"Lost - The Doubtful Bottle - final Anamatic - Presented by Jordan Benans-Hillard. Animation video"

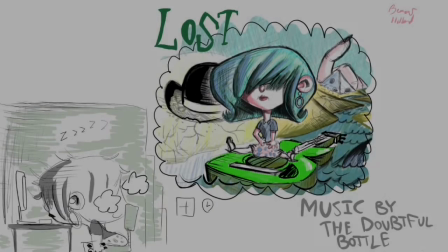[0:00]
Hello, and welcome to The Lost Project, Animatic. Before I start, I'm going to walk you through the project's development.
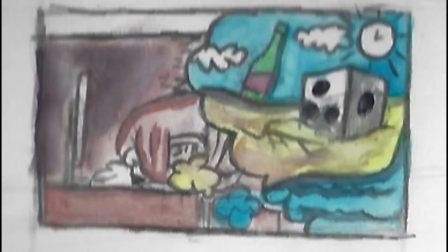[0:06]
Here's the synopsis. A woman sleeping in an office has a surreal dream, wakes up, and goes to a music festival.
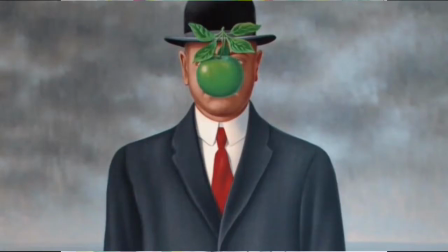[0:14]
This, however, is a project inspired by surrealism. And so, this actually entails much more than meets the eye.
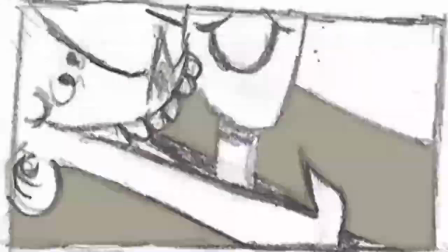[0:22]
Which leads us to the 90-plus storyboards that were involved in making this animatic.
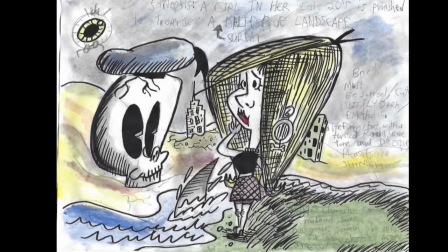[0:26]
It all started, of course, with concept sketches, such as this one. I didn't end up using this character design because I thought it was too simple and generic,
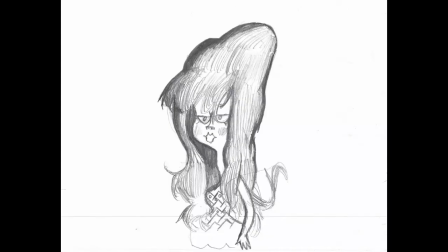[0:35]
and I eventually did some more drawings, and it ended up with something like this, which looks almost like a Ronald Searle character,
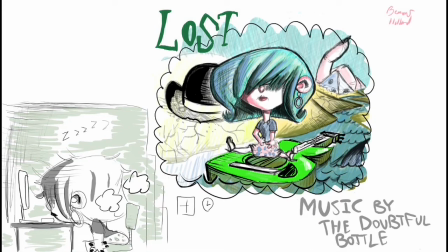[0:41]
but I ended up going with this design. I don't know what prompted me to do something like this, but I just sort of drew it, and it came out like this, and I decided to go with this design.
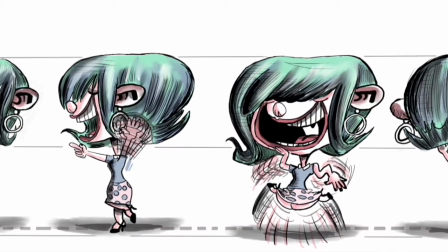[0:51]
It was developed further until I had the final character sketches in the proper dimensions. The project starts off by zooming in on a busy street into an office window.
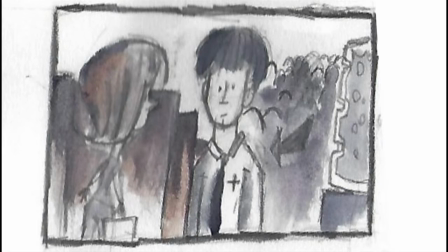[1:00]
You see a bunch of people walking around, I guess doing office stuff or whatever, and our heroine is asleep at the desk.
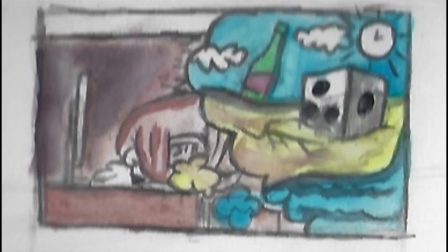[1:11]
As she sleeps, the dream she has pans in a bit from the right.
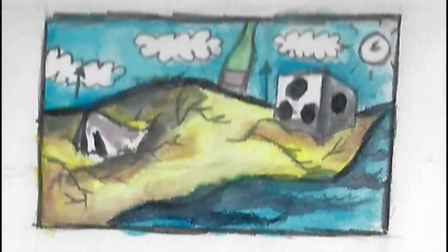[1:17]
We see a surreal looking landscape.
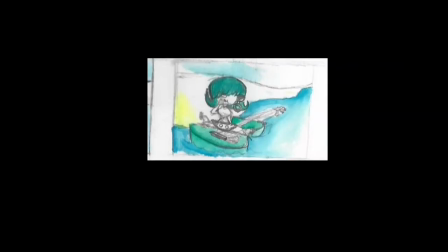[1:20]
A giant hand lifts up her up by the scruff of her hair and drops her in the river and she falls on a boat,
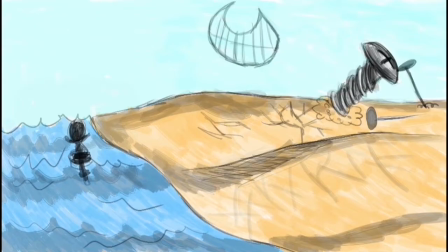[1:28]
which is shaped like a guitar. She then travels down the river and sees some surreal imagery corresponding to the lyrics of the song.
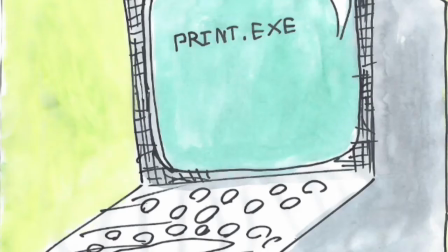[1:35]
For example, she sees a computer typing on a human being, and this computer eventually prints out other human beings that are exact copies.
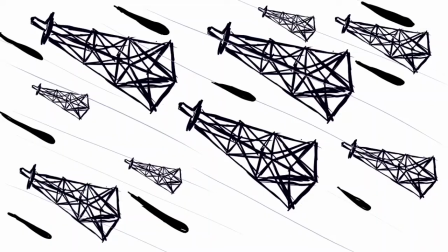[1:43]
You see more surreal imagery, just cannon shooting out oil towers that are obviously symbolic for current events.
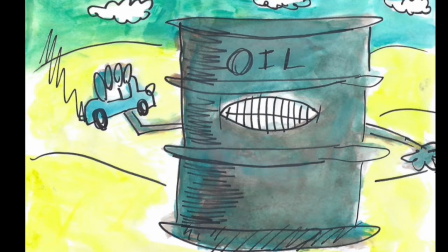[1:51]
You see an oil drum holding a car that's doing exhaust, going up to a bunch of clouds and they're coughing.
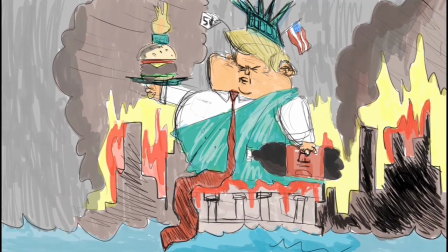[1:57]
I talked a bit with John about doing a sort of a drawing of Trump, sort of making fun of current events. I'm debating whether or not I'll keep this because it might get in the way of the flow of the animation, perhaps.
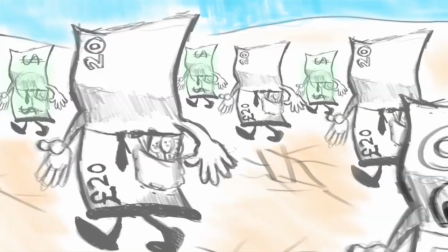[2:09]
but if I were to keep it in it would be here. And then we see a bunch of anthropomorphic banknotes walking around with human beings in their pockets.
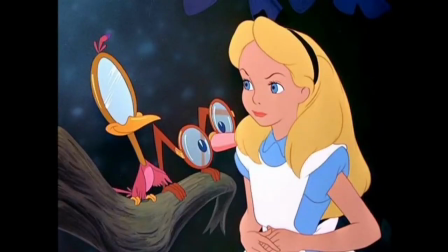[2:18]
It's sort of an homage to Disney's Alice in Wonderland. You see this bird that has a mirror to her body.
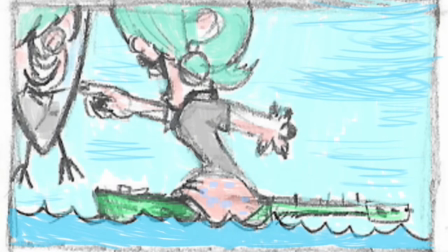[2:26]
It's sort of this funny scene. She flies around our heroine and we see that the reflection
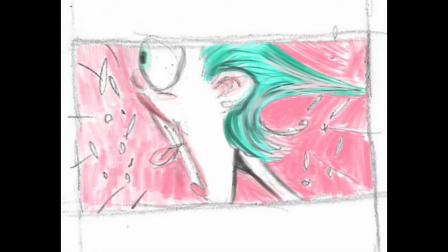[2:33]
in the mirror is alive itself and it pulls on our heroine's hair.
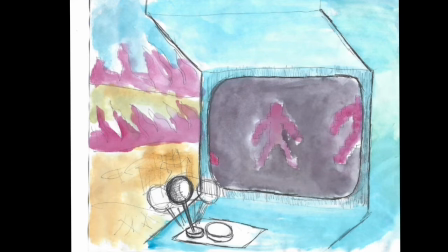[2:39]
And here we see video game characters dancing in an old-style 1980s looking arcade machine.
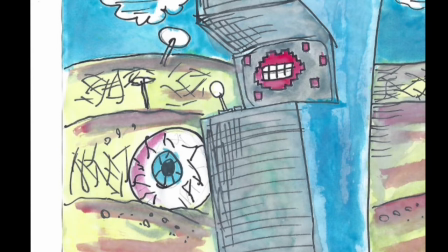[2:46]
And they have here the pixels in the shape of lips singing along to the lyrics of the song as they play in this section here.
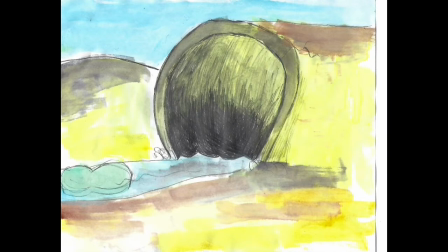[2:55]
We see this strange looking tunnel that carves out of this desert landscape, and her heroine goes in it on her guitar boat.
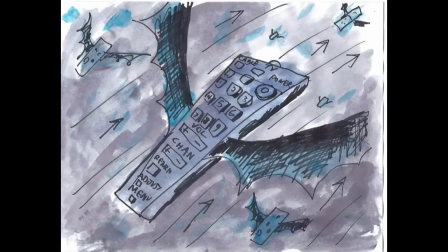[3:02]
She's surprised to see these bat-like creatures that have remote control of her bodies.
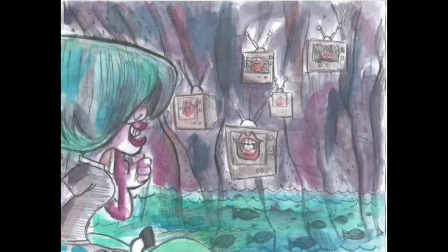[3:07]
and she grabs one of them, changes to the channel in the television sets from the lips that will be singing along to the,
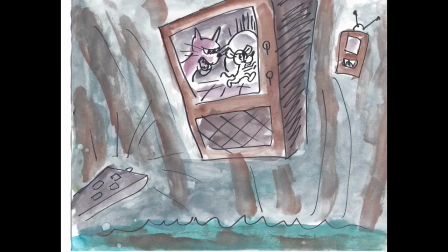[3:16]
that will be lip syncing along to the song in this scene, and she changes it to this sort of old cat and mouse looking cartoon parody.
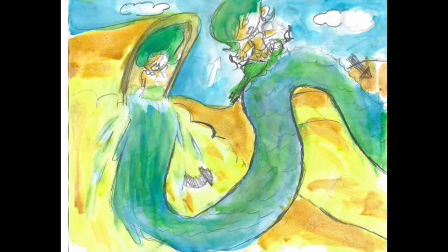[3:24]
She eventually goes out of the tunnel and the river zigzags in sort of a surreal way, not really connecting to the land, going in this sort of S shape.
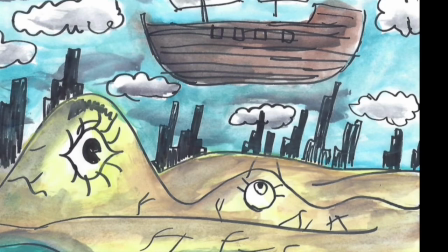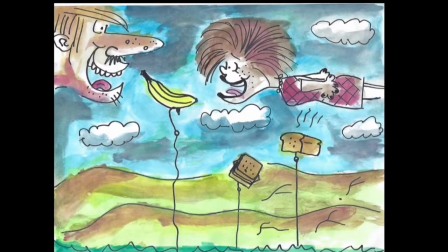[3:41]
Then she's surprised to see what looks like floating food on fishhooks, and human beings floating around, colliding on them and getting tucked underneath.
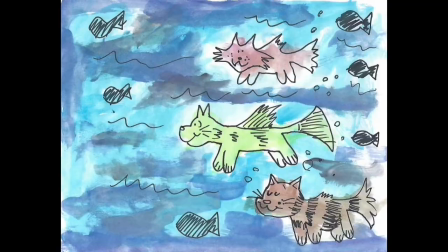[3:50]
She puts her head underneath the water, and she sees the fish that are casting out these lines. Eventually, there's a waterfall,
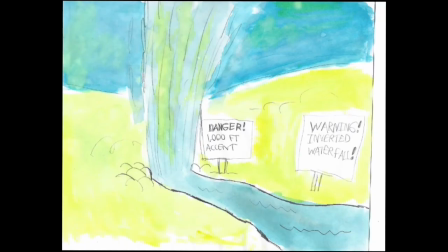[3:58]
or I guess what appears a bit the opposite of a waterfall in the surreal landscape, and she braces herself.